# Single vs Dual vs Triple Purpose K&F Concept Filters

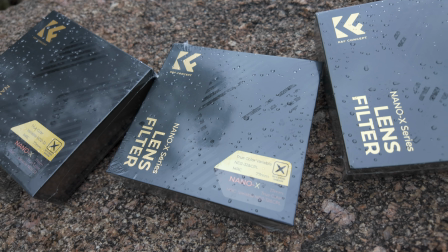I want to dig into these 3 filters from K&F Concept,
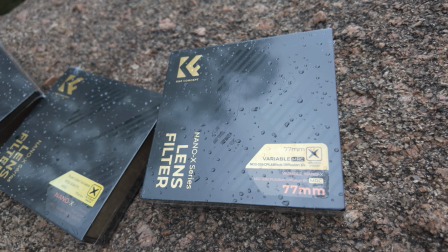which I received for free to review, as well as just dig into these sorts of filters in general.
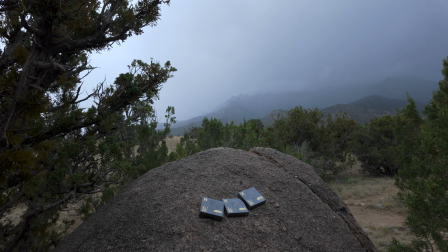A single-purpose filter versus a dual-purpose filter versus a triple-purpose filter.
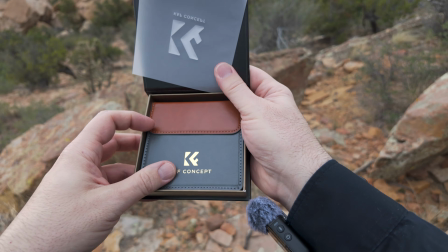Versus, I suppose, just stacking multiple filters if I get to it. Is any of this worth the trouble in the first place?
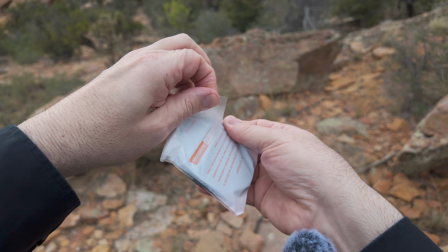Yes, it's worth the trouble. To me, I own quite a few filters. I mean, a lot, actually.
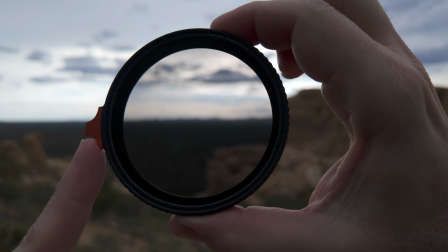Some cheap, some absurdly expensive. Yes, it's worth the trouble.
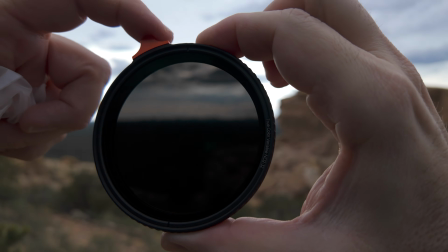But it's situational. This is a variable ND filter.
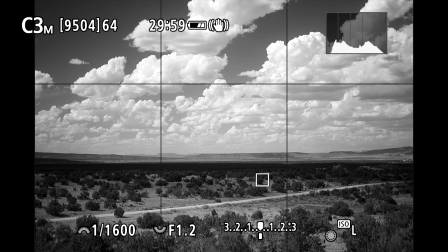Its one and only function is to restrict the flow of light into your lens hole.
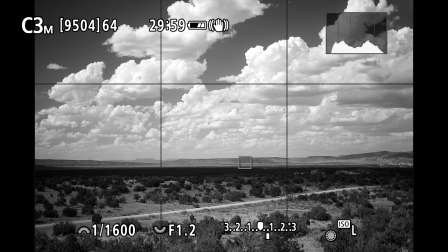But why? Well, maybe you want to shoot wide open in bright sun, f1.2 in this case.
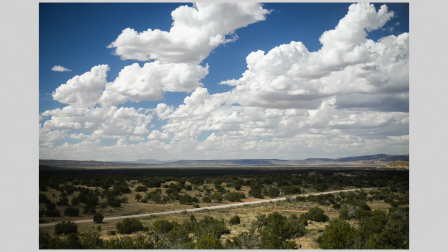Even at my lowest ISO and my fastest shutter speed, that would not be possible ordinarily with my camera.
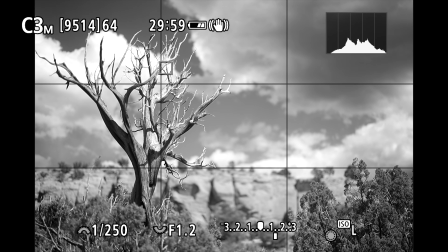Notice this has kind of a soft focus look to it. Why is that?
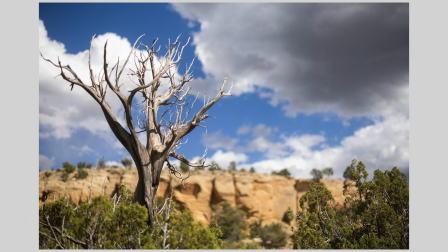Why indeed? Sorry, I don't mean to be patronizing. I'm sure you already know the answer, just bear with me, please.
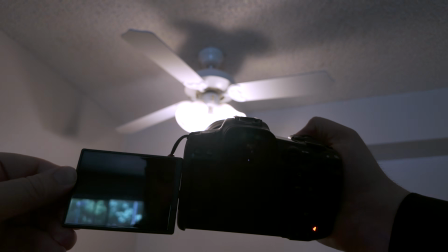Maybe you want to do some shutter dragging, light painting, intentional camera movement.
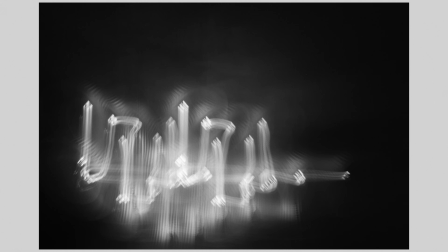Well, you've got to restrict the amount of light getting into your lens hole, or you'll just have a bright white exposure.
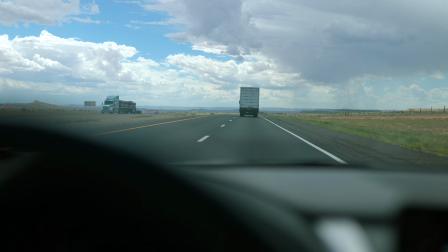And the links for these filters will be in the video description. I'm going to slow this down.
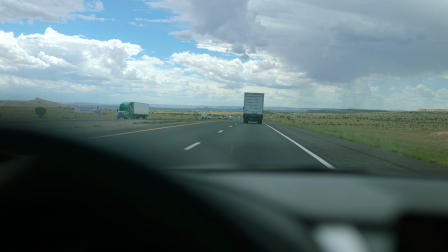Look at the road on the right and the truck on the left.
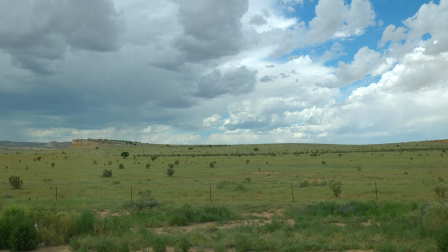Notice anything missing? Motion blur, that's what's missing. Without motion blur, video can look a bit off-putting,
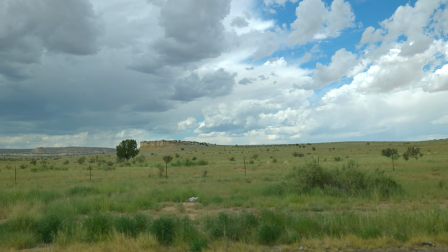harsh, unpleasant, especially at 24 frames per second, which is my preferred frame rate.
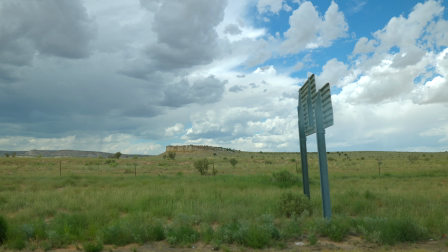This sign should not look this sharp. It breaks the illusion of movement.
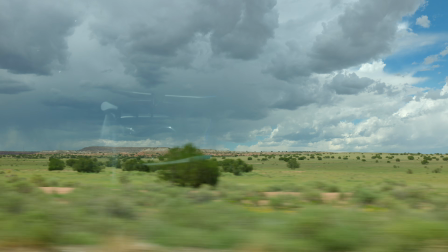I mean, there's a time for everything, but this is not the time.
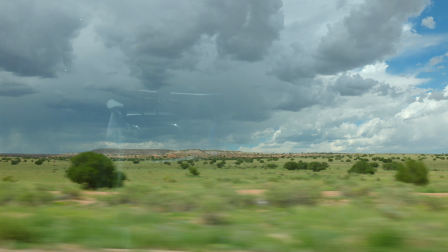This, however, looks much better, to my eyes anyway, because we have motion blur, authentic motion blur.
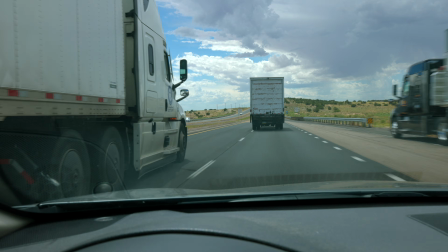I was able to use a much slower shutter speed because I stopped the aperture way down to f16.
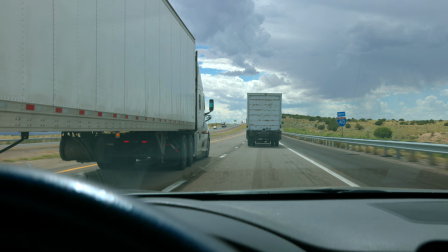But now, instead of the dashboard falling out of focus, it has way too much detail.
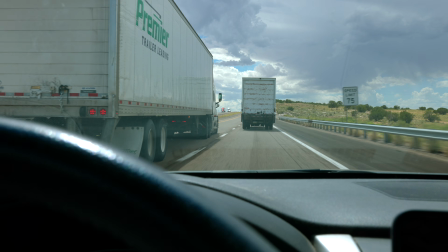It's kind of annoying, distracting, but everything in photography is a compromise.
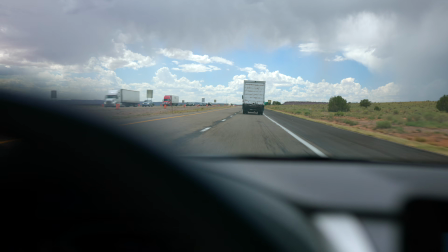Same is true for videography. Cut to, now I've got a slow shutter speed to get some motion blur back in there,
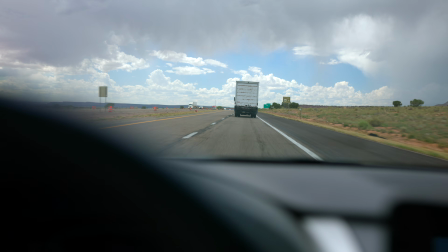and a reasonably out of focus dashboard,
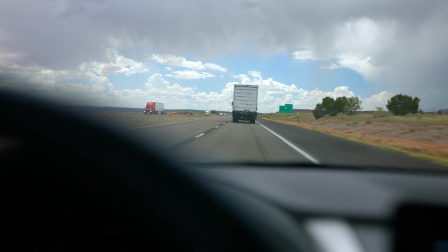courtesy of a not completely but fairly wide open aperture of f2.2.
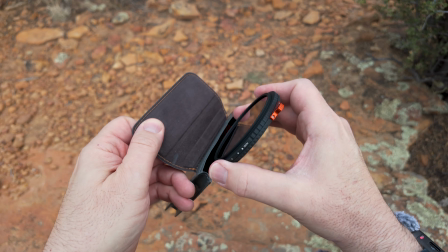And I was able to accomplish that by using this variable ND filter to partially block the light,
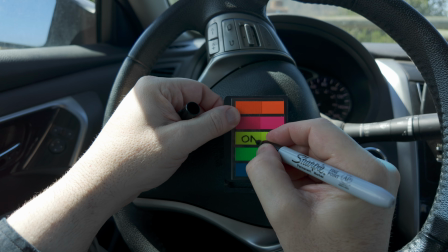no longer simply relying on shutter, aperture, and ISO alone. From an exposure triangle, now we're dealing with an exposure square.
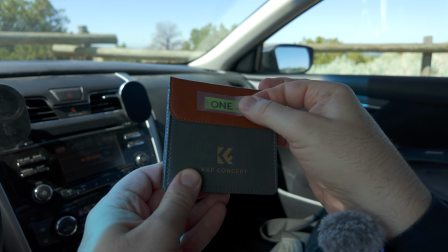We'll call this filter 1, a single-purpose variable ND.
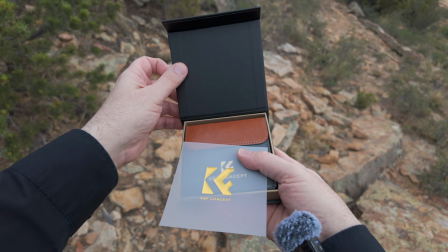Very useful for photographers and videographers alike. Oh, but what's this?
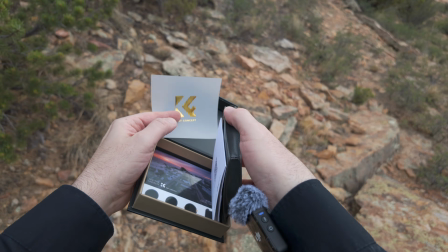This is also a variable ND filter, which means neutral density.
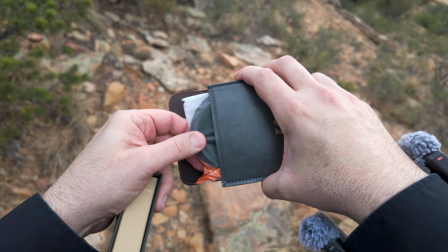And it's a circular polarizing filter, or CPL.
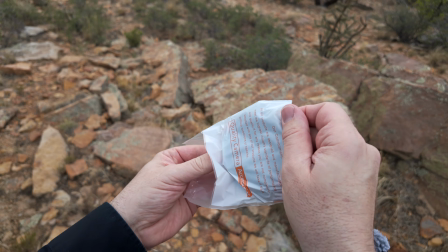It's a dual-purpose filter, which eliminates the need to stack 2 filters together.
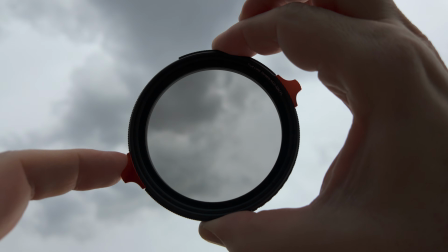If you need both of these things going on at once, this is an elegant way of getting there.
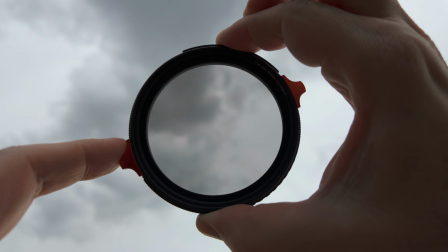What does a CPL give you that a variable ND alone doesn't?
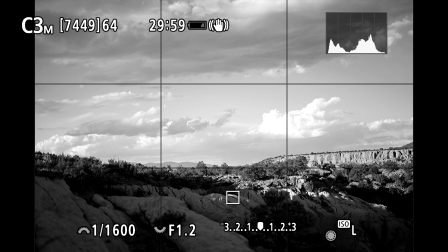As you'll see here, it's darkening just the sky, leaving the land mostly untouched. That's helpful. In certain circumstances, it can reduce or eliminate reflections, glare.
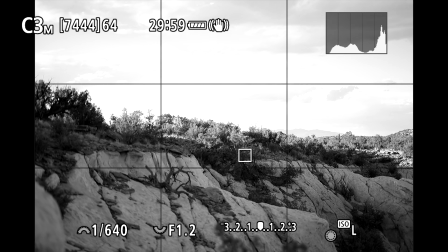It can enhance color saturation. Again, darkening the skies here, it's a useful tool for black and white photography also.
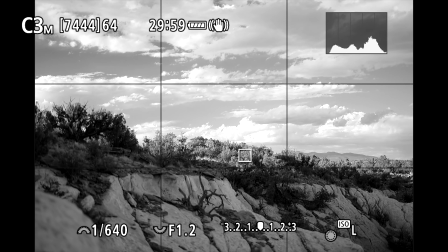It can give you deeper, more dramatic skies. More contrast, less contrast, depending on the situation.
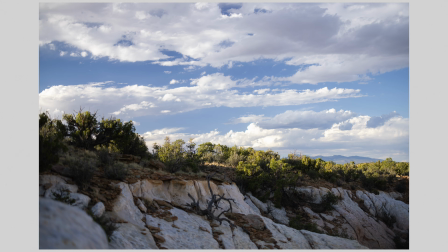Not unlike certain types of infrared photography.